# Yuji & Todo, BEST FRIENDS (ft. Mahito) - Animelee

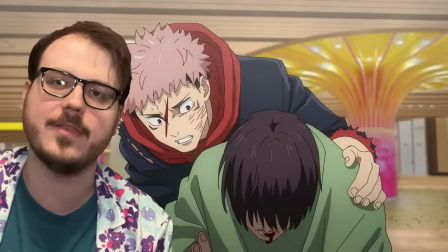[12:28]
The poor heroic sap just can't convince himself that they're already beyond saving,
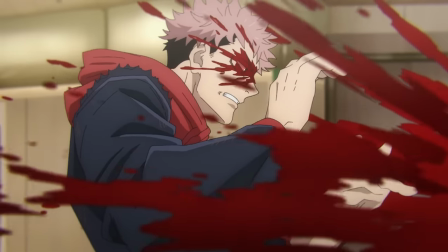[12:33]
and as he's blinded by a blood bomb that he really should have seen coming, the curse readies yet another killing blow.
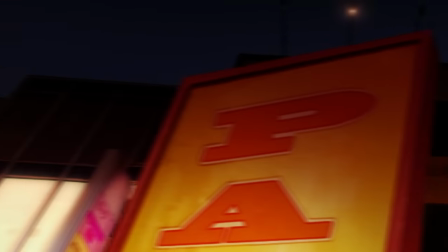[12:40]
Back in the alley, as the nail that just missed him falls to the floor, the clone runs around on the rooftops trying to attack Nobara from her blind spots.
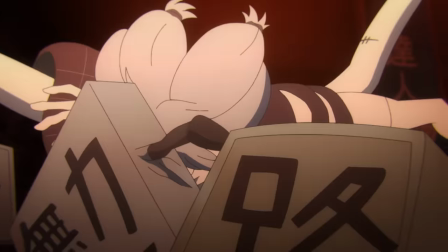[12:48]
Since they're both ranged fighters out in the open,
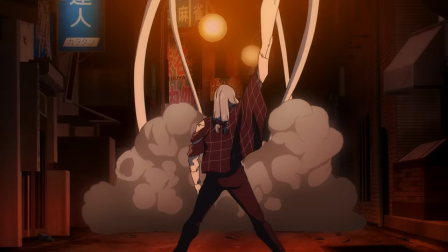[12:51]
the animators are able to really amp up the scale of destruction here, and work in some really fun, dynamic sakuga.
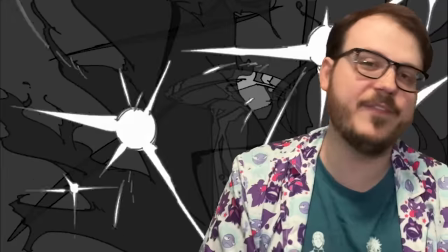[12:58]
The bulk of this brawl was handled by key animator Yuto, who infuses the action with a distinctly Gainax-esque energy.
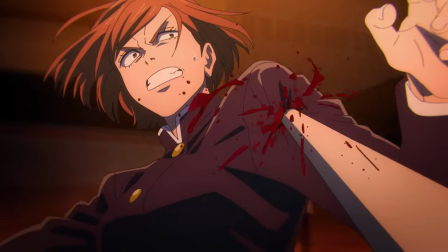[13:07]
At first, the clone does seem to have the upper hand, which happens to be made of knives,
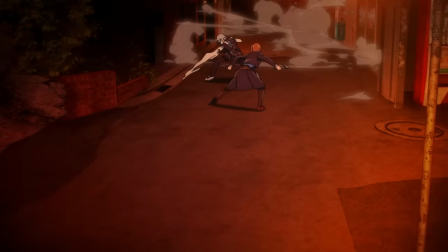[13:11]
as he makes playful use of his Luffy Elric power set to wear her down.
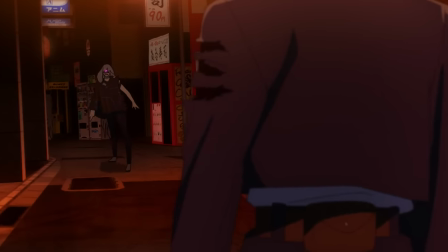[13:16]
But the fact that he slashes rather than tags her tells her he can't use his curse technique,
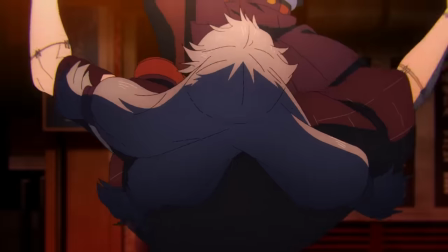[13:22]
and a counterattack with her scattered nails gives her an opening to close in and use hers,
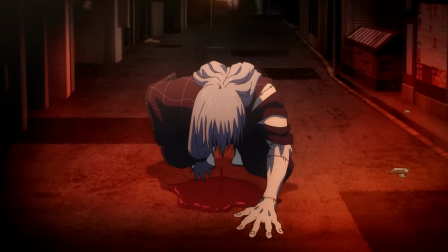[13:27]
which, as it turns out, does its whole remote attack thing by directly targeting the enemy's soul.
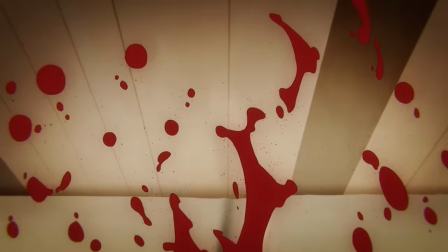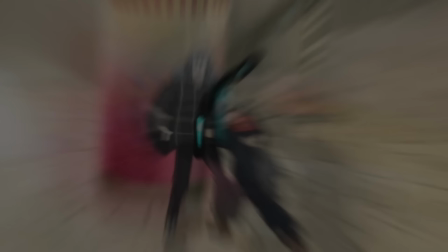[13:41]
Realizing that he's gravely miscalculated and about to be the victim of JJK's first ever remote control jumping,
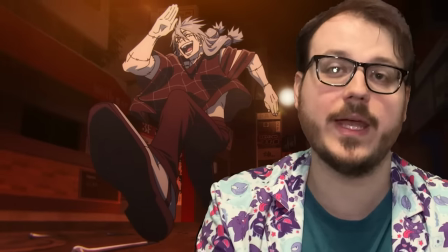[13:49]
the clone beats a tactical retreat like the little bitch he is,
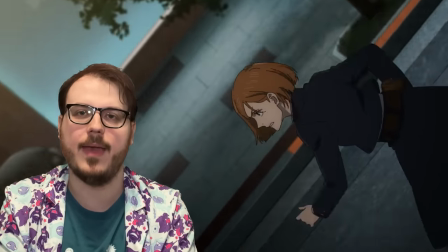[13:52]
and not realizing she's about to fall for essentially the same gambit that that other little bitch with the autonomous hand sword used on her,
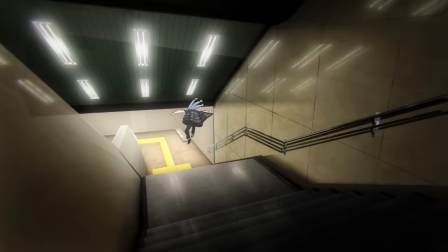[14:01]
Nobara gives chase toward the station, down to the platforms, and right into the waiting hands of the real Mahito,
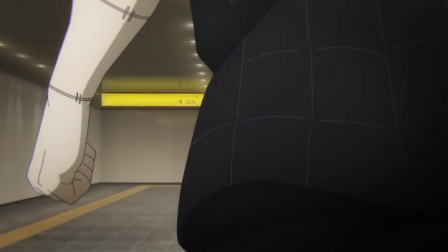[14:09]
whom Itadori is just too late to warn her about.
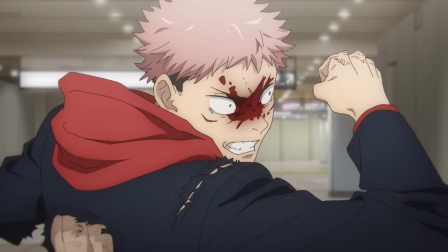[14:13]
Though he is able to at least one shot the gloating clone in the aftermath, keeping the tables kind of even.
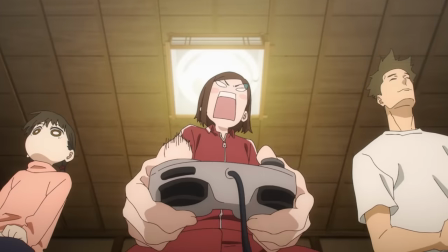[14:20]
Nobara launches into a lengthy, the sad flashback,
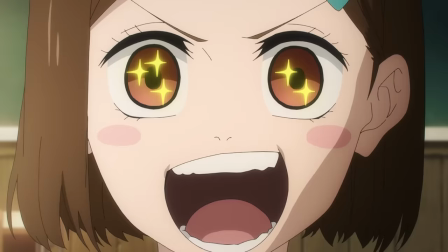[14:23]
the JJK character equivalent of declaring they're both one week from retirement and their wedding with a baby on the way tomorrow,
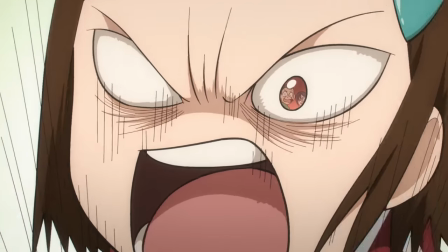[14:31]
reflecting on all the horrible, cruel, loud people who made her small town childhood hell,
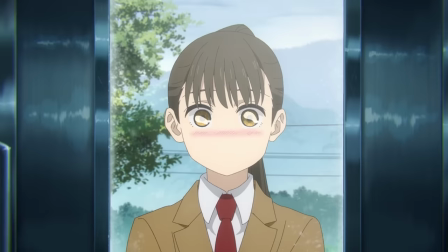[14:38]
plus the quietly kind folk who helped her get through it and keep supporting her to this day.
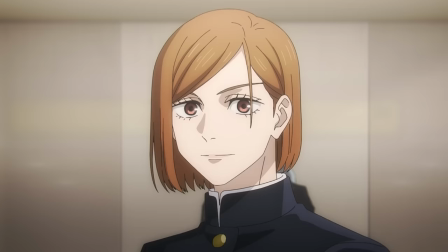[14:44]
And when it's all over, she concludes that life wasn't so bad after all.
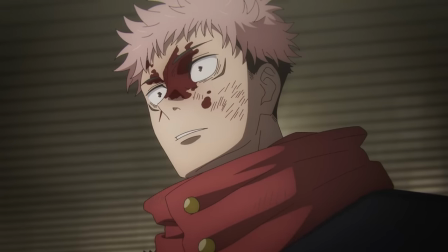[14:49]
Then, her entire optic nerve explodes. I think most JJK fans would agree that this moment is the fight's one real weak point,
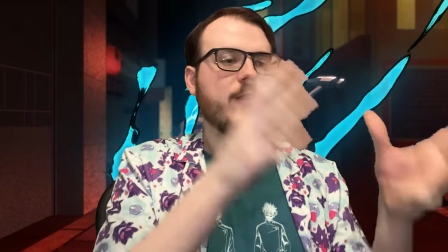[14:58]
at least if he counted as one contiguous fight and not two fights that split when Nobara gets taken out,
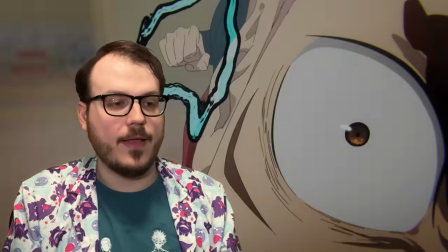[15:03]
which a lot of people do, and I guess I could have done that and saved a lot of time, but I didn't.
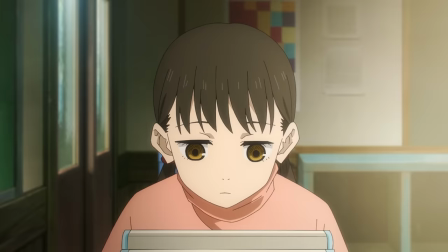[15:09]
Now, I don't think it's a bad story beat per se that Flashback's self-contained plot is quite poignant,
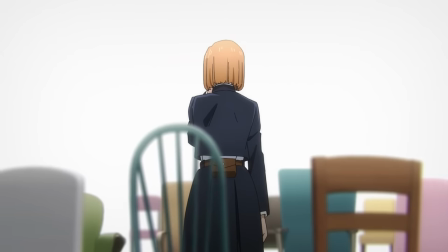[15:15]
and the final symbolism of Kugisaki surrounded by all the seats she has open in her heart hits really damn hard.
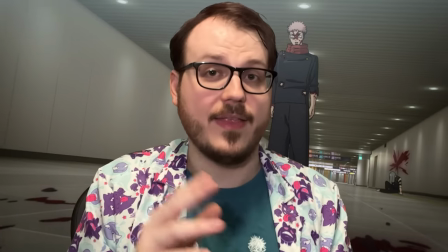[15:22]
I definitely wouldn't say that Gege fridged her,
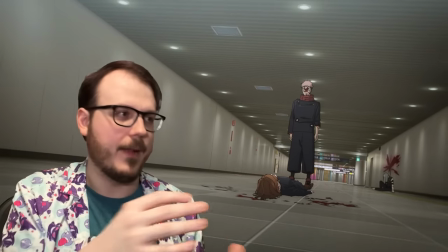[15:25]
which is a whole other can of worms that Yazzie and I'll talk about on the podcast so this video doesn't get twice as long,
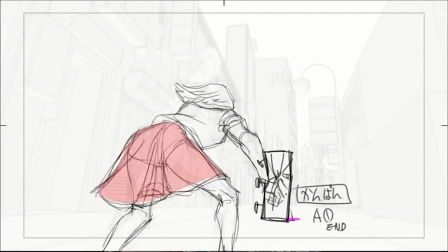[15:31]
but compared to the perfection that proceeds and especially follows,
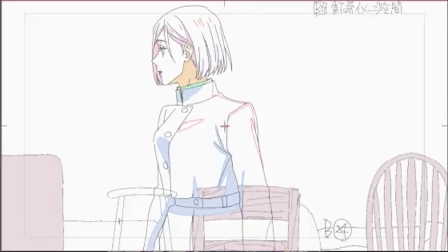[15:36]
it's undeniably a bit undercooked.
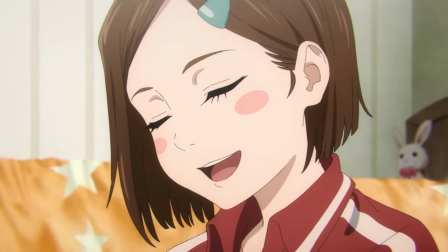[15:39]
No matter how artfully it's presented, you can tell we're only getting her backstory now because Gege didn't bother to establish it earlier,
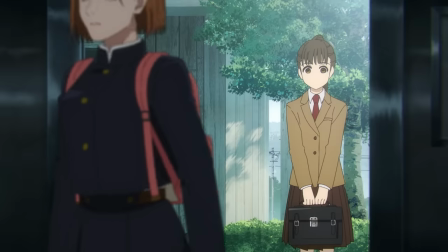[15:47]
and that kind of makes the end of her arc feel abrupt and incomplete.
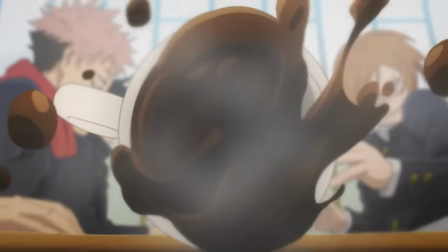[15:51]
Though that's also precisely what makes it so tragic, and the next much shorter flashback to a random funny moment of
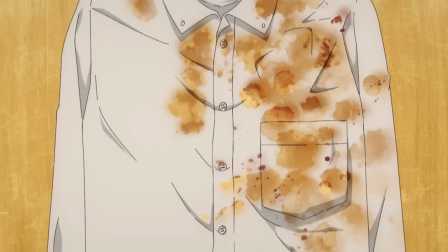[15:59]
the pals goofing around after Nobara trashed Gojo's $2,000 shirt hits Yuji like a whole-ass freight train,
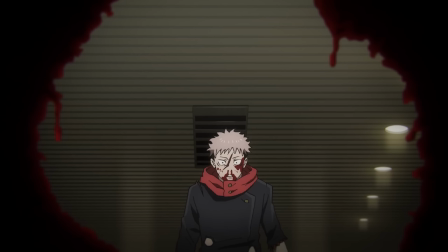[16:07]
obliterating the last wall that had been holding back his guilt and pain and with it his entire justification for his own existence.
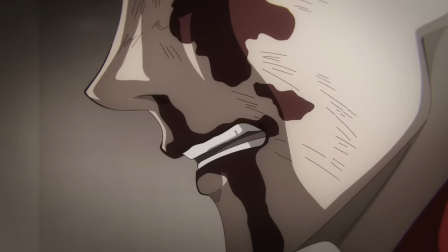[16:16]
I mean, if he can't even save his closest friends, what's the point of carrying on with a monster like Sukuna inside him?
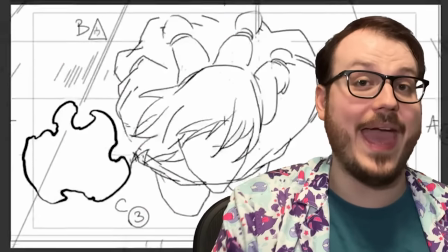[16:23]
He may as well just let Mahito kill him right now. And the curse is way, way, way more than happy to oblige.